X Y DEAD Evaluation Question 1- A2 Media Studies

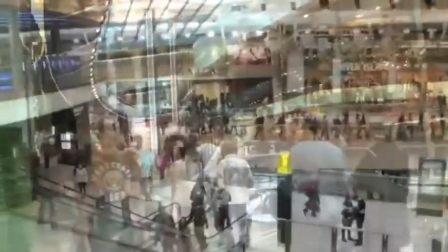The zombie genre evolves depending on changing dynamics in politics, social issues, and popular culture, and often highlights or challenges established norms and social ideals.
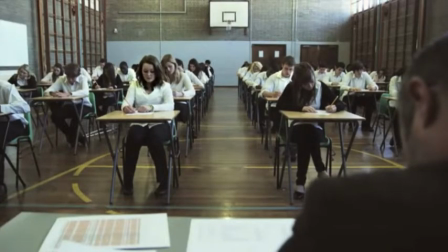Our film plot highlights the idea of passive learning in schools and how it changes students into mindless zombies with no free thought of their own.
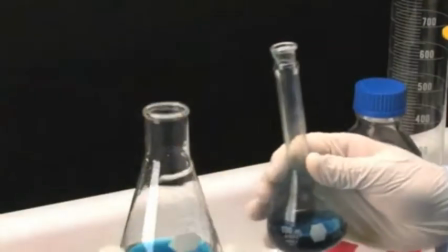Also, it explores unchecked technological advances and their possible dangers.
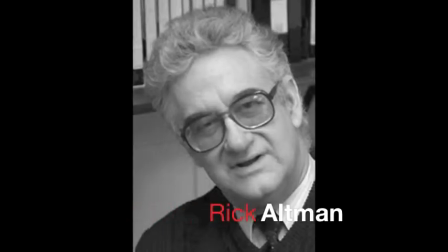In the genre theorist Rick Altman's 1999 piece A Semantic Syntactic Approach to Film Genre,
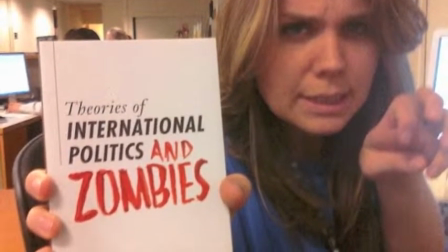he states that in the new millennium films of the zombie genre have taken on new semantic and syntactic forms,
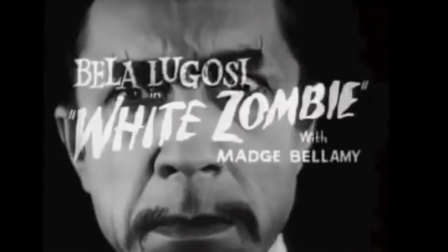semantics being the study of meaning and syntax the study of various signs which appear in a system and the possible arrangement of those signs.
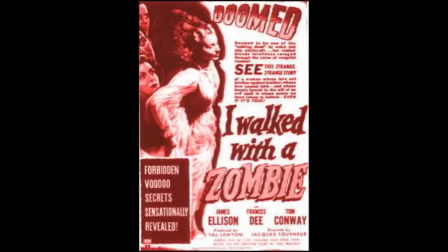Contemporary zombie films have evolved from the B-movies uninterested in a deeper narrative and wider meaning to films centred on social and political conflict and exploring the human condition.
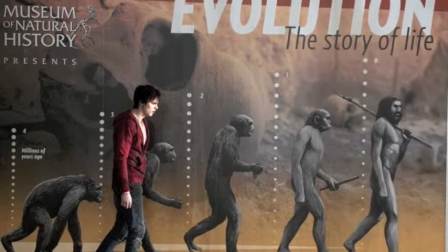This questioning of what makes us human is popular amongst filmmakers, as zombies are humans who have been forced into their most primitive state and stripped of all emotion. Though even this idea of emotion as zombies has been challenged in films such as Day of the Dead, 1985, and Warm Bodies, 2013.
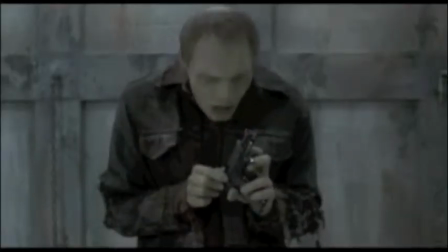This is a clear example of how this genre is constantly evolving and changing.
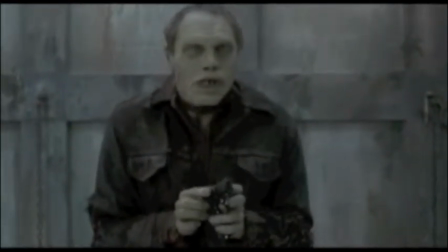In Day of the Dead, the character of Bub, who is a zombie, is given a gun and remembers how to use it and points it at a man.
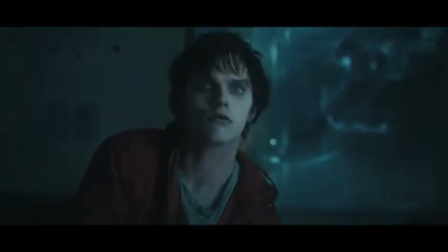In Warm Bodies, the character of R falls in love with a human girl.
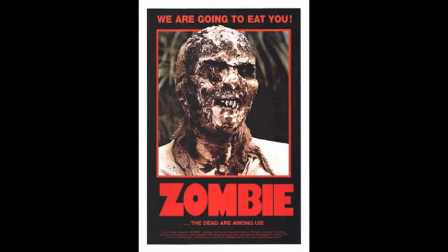Zombie films traditionally have no fixed narrative, which gives the filmmakers the freedom to blend other genres with the zombie one,
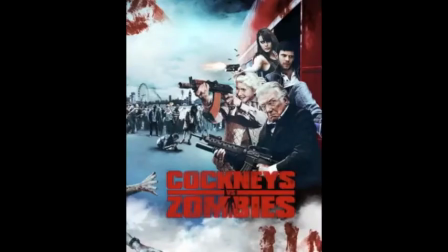including romance, farce, parody, comedy, human drama, social realism, etc.
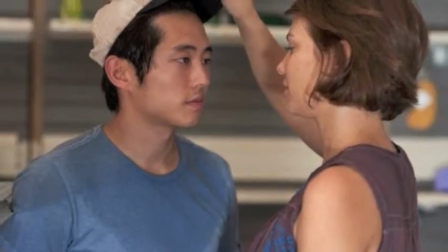In our film, we've included a romance subplot of a love triangle, which runs alongside the apocalypse and survivor plot.
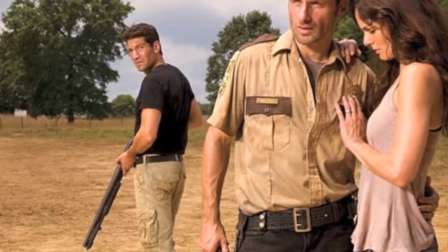For inspiration, we looked at trailers for teenage romance films such as 10 Things I Hate About You,
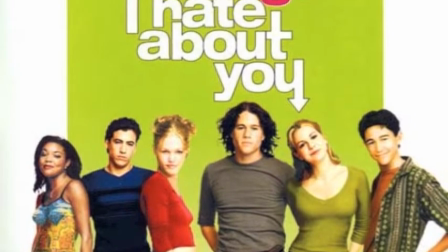1999, and found that the romantic hero and heroine story is set up in generally the same format.
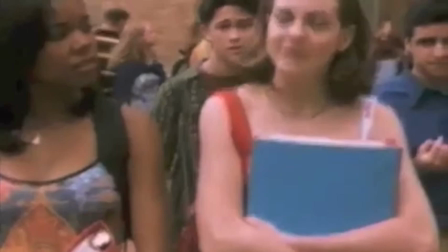At the beginning of the trailer, the guy is seen looking longingly at the girl.
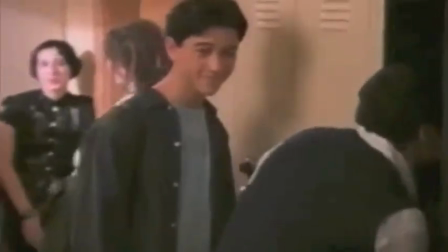Later, there is a shot-reverse shot shown of them looking at each other, and near the end of the trailer, they are seen together in a romantic way in the same shot.
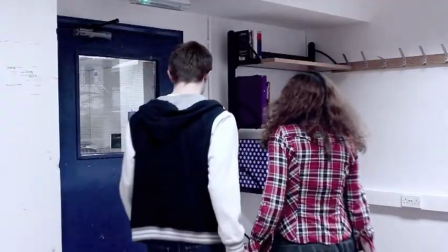We have followed these conventions with our shots depicting Samantha and Sebastian.
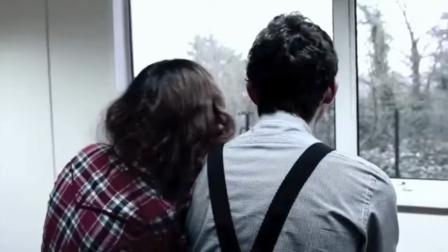We've also followed the convention of having a heterosexual relationship with the man who does the longing after the girl,
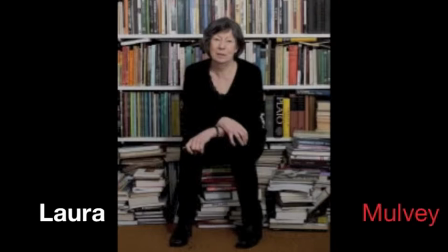as this complies with both Laura Mulvey's theory, the male gaze, and the patriarchal society within which our plot is set.
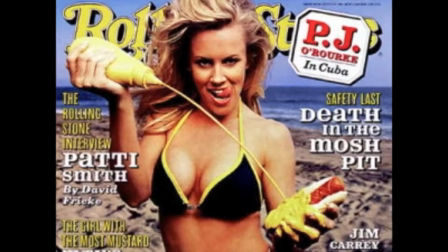Also, the majority of modern zombie films are designed to tap into the post-9/11 consciousness,
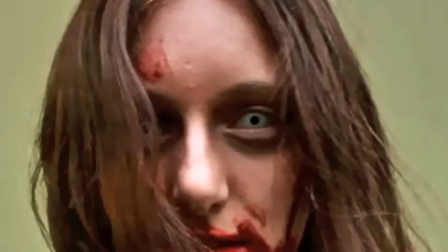as much like zombies, mass terrorism is a threat against the people of the Western world and its governmental structure.
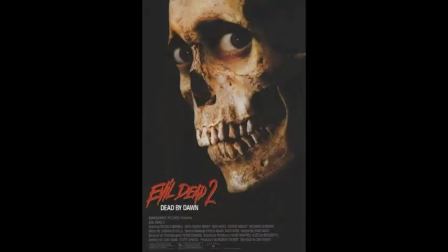In our trailer, we have used many common conventions from zombie films.
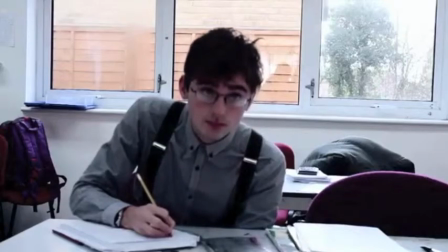We have shots at the beginning of our trailer which establish equilibrium and the calm before the storm.
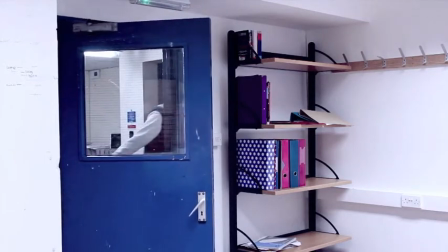These are the shots of the students in the common room.
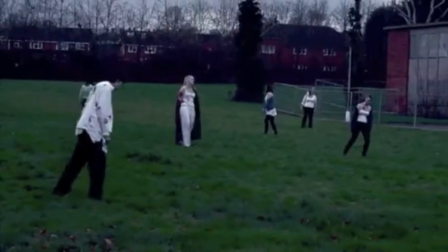Our zombies are wearing a variety of different outfits, so to suggest that people from all walks of life and situations are affected by the virus.
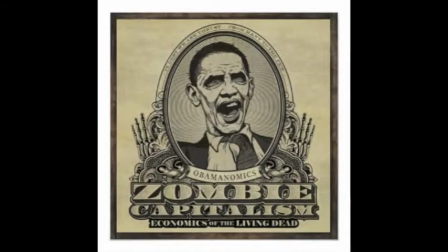This coincides with the ideal that zombie films are anti-capitalism.
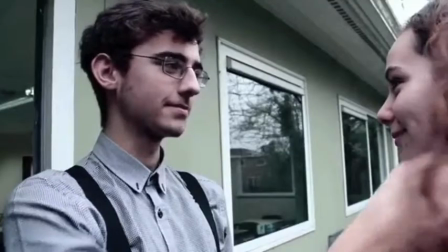We have a male protagonist who, through the film, fights for the safety of his female love interest.
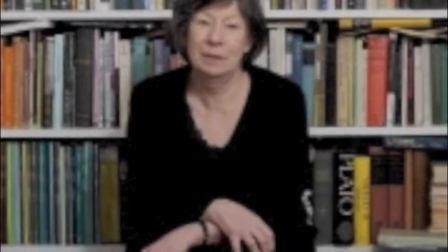This conforms with Laura Mulvey's theory of the male gaze. We have shots of a horde of zombies to show the gravity of the situation and how the virus has spread.
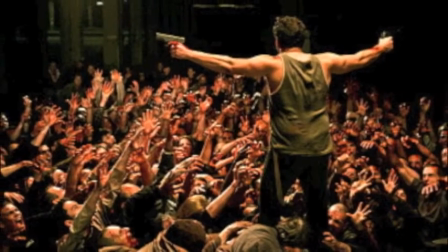In zombie films, zombies usually outnumber the humans,
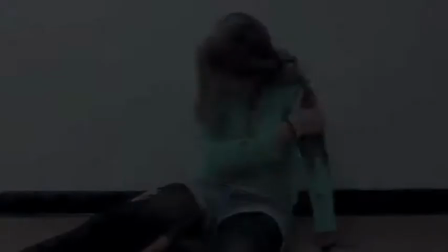and we've shown this in our trailer by depicting the majority of characters in our trailer as zombies, with only a few human survivors shown.
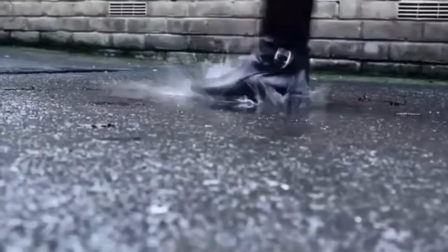We've included action shots of running, hitting, eating flesh,
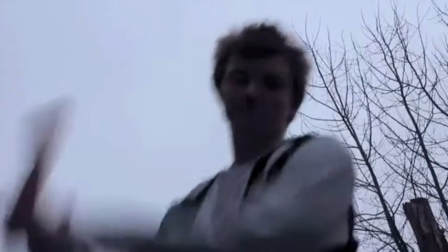and panicking, etc., which highlight the action element present in many zombie films.
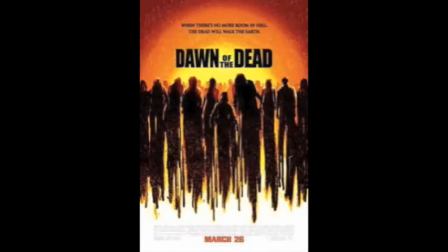We have used an eerie soundtrack at the beginning and a more dramatic action soundtrack during the apocalypse scenes,
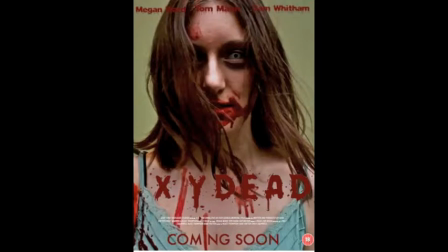which become increasingly dramatic and fast, building up to the climax at the end. This music reflects the narrative arc of rising action in our trailer.
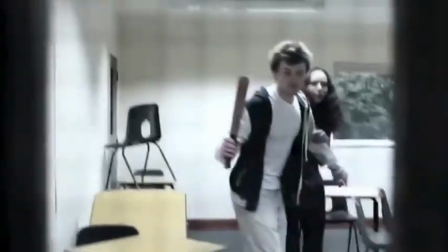In some shots, we use a handheld shaky camera.
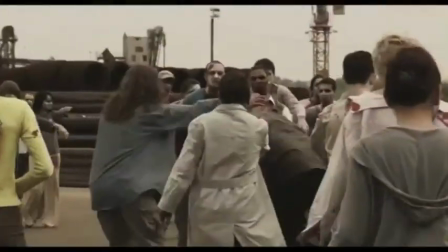This is a convention in zombie films and mirrors the panic of the characters and weak foundations which humanity and society are resting on.
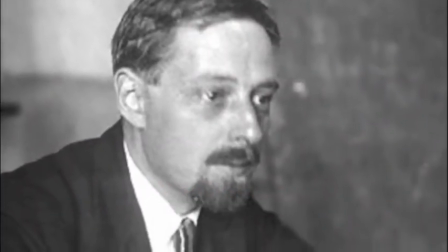Our protagonists also follow common stereotypes found in zombie films and also laid out by the media theorist Vladimir Prop.
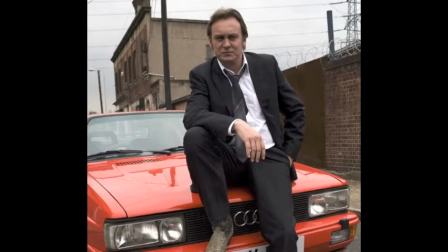An anti-hero is not a villain, but they're simply to be compared against the hero and cause minor conflict with them.
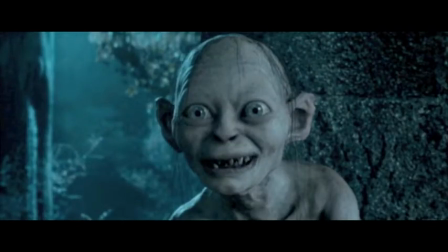The anti-hero is not outright bad, but does have a lack of heroic or moral qualities.
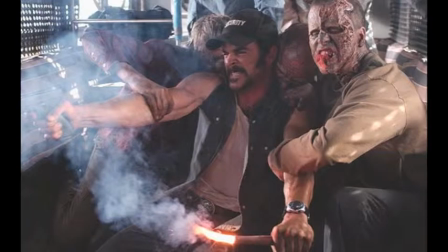Many anti-heroes join forces with the heroes to fight against the villain. In our trailer, Sebastian is the hero and Jason the anti-hero.